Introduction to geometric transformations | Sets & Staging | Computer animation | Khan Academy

At Pixar, we build our movies shot by shot. A shot is something we make by staging our characters in a set and then framing them up through a camera.
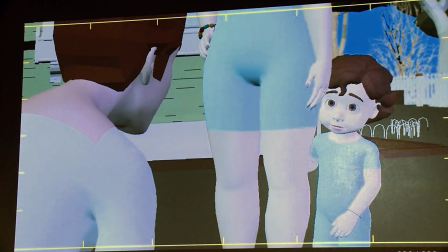Every time the camera's point of view changes... That's a new shot. On average, a Pixar movie is made of about 1,800 shots.
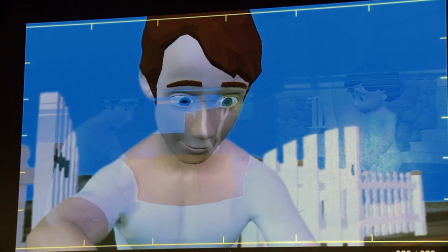That's a new shot almost every three seconds. In animation, we don't just dive in and start creating shots.
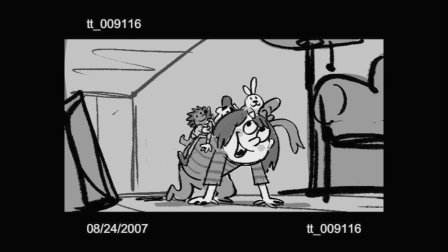First, we need to figure out the story. And we do this by making a story reel. It's a fast, rough version of the film made of tens of thousands of drawings.
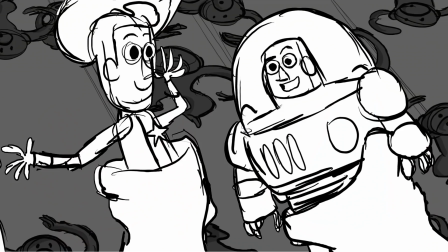The story reel does more than just tell the story. It hints at a lot of things such as composition, camera movement, performance, and location.
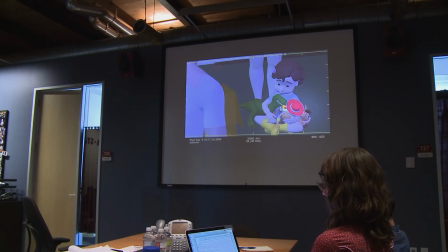The story reel gives us a good place to start thinking about how we're going to make these shots for real. Real like in the virtual three-dimensional world of computer graphics.
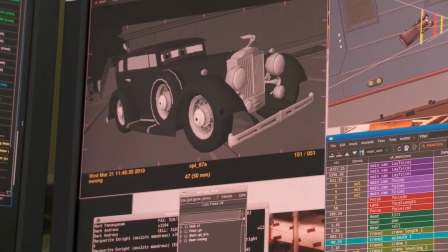And math is literally the foundation for all the processes we use to create these films in the computer.
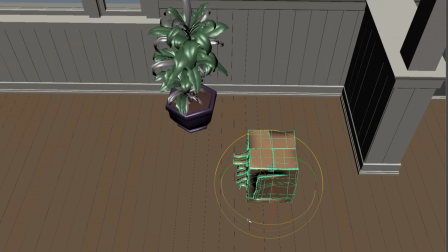This lesson will show you how geometric transformations, which are basic functions to manipulate the position, orientation, and size of an object, are an essential part of building our shots. You ready? Of course. Let's go. I work in the set's department as a set dresser.
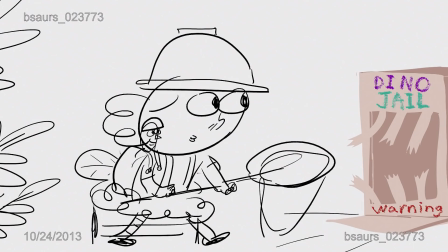Often, the set starts as just an empty room.
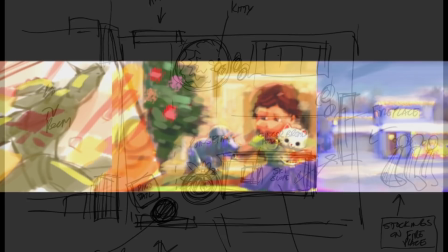Using the story reel and reference from the art department, I'll work out what objects we need to include in the set initially.
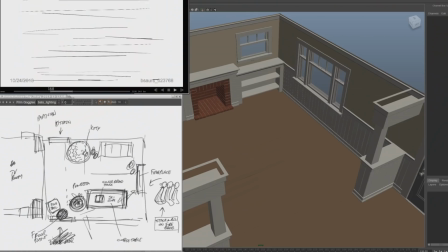At this stage, before cameras are in there, it's not about making the set pretty.
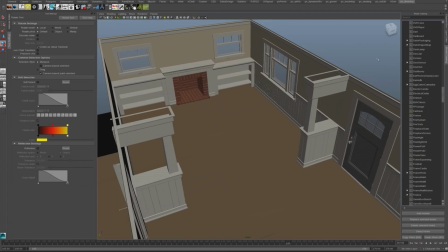It's about supporting the action, so I only include things that are essential in staging the shot.
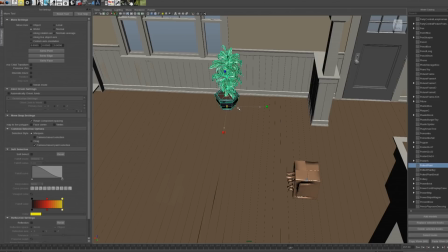I select the virtual models I need and they appear in the center of the set. I move them into place around the room, turning them and resizing them if necessary.
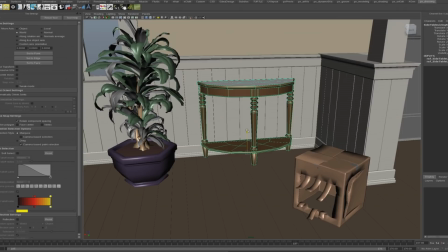Each of these changes to the model is accomplished using geometric transformations. When I'm done with this first pass, I send it to staging.
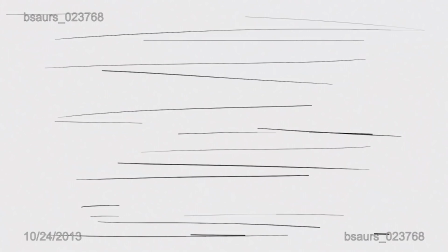My department, camera and staging, is where we figure out how to shoot the movie through the lens of a virtual camera. So let's take a look at the shot we're going to make.
Oh no! Our dinosaur has escaped!
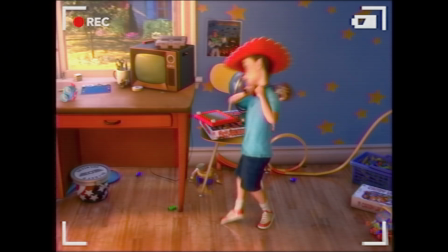In filmmaking, camera movement is a powerful tool to convey emotion in your audience in a subconscious way.
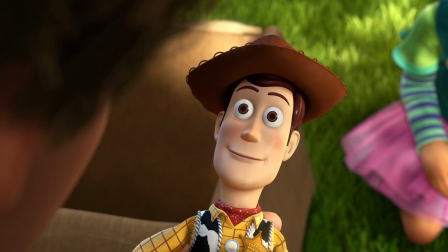Is the camera hand-held? On a dolly or a crane? Is the character experiencing some important moment, a moment of significance that we're pushing in on? For this shot, we're going to follow the action with our camera, panning with Bonnie as she moves through the space.
Oh no! Our dinosaur has escaped!
When we're done setting up the camera, the shot goes back to set dressing.
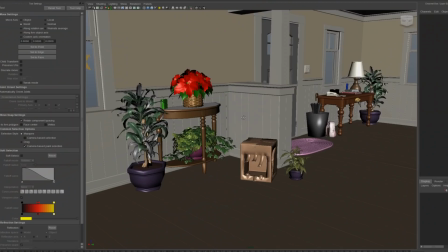Now that I know what the set looks like through the camera, I can take a more detailed pass. I'll add objects to make the set feel more believable and support the story.
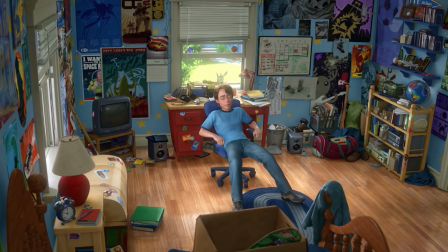Sometimes, this means adding a lot of stuff in messy piles to feel like a teenager's room. Or fill the crates in a bookshelf so it looks like a daycare, but feels like a prison. And all that math? Well, we use geometric transformations at every step of building the shot. In this lesson, you'll get a chance to use geometric transformations and explore concepts as simple as addition and as spicy as trigonometry to build your own shot.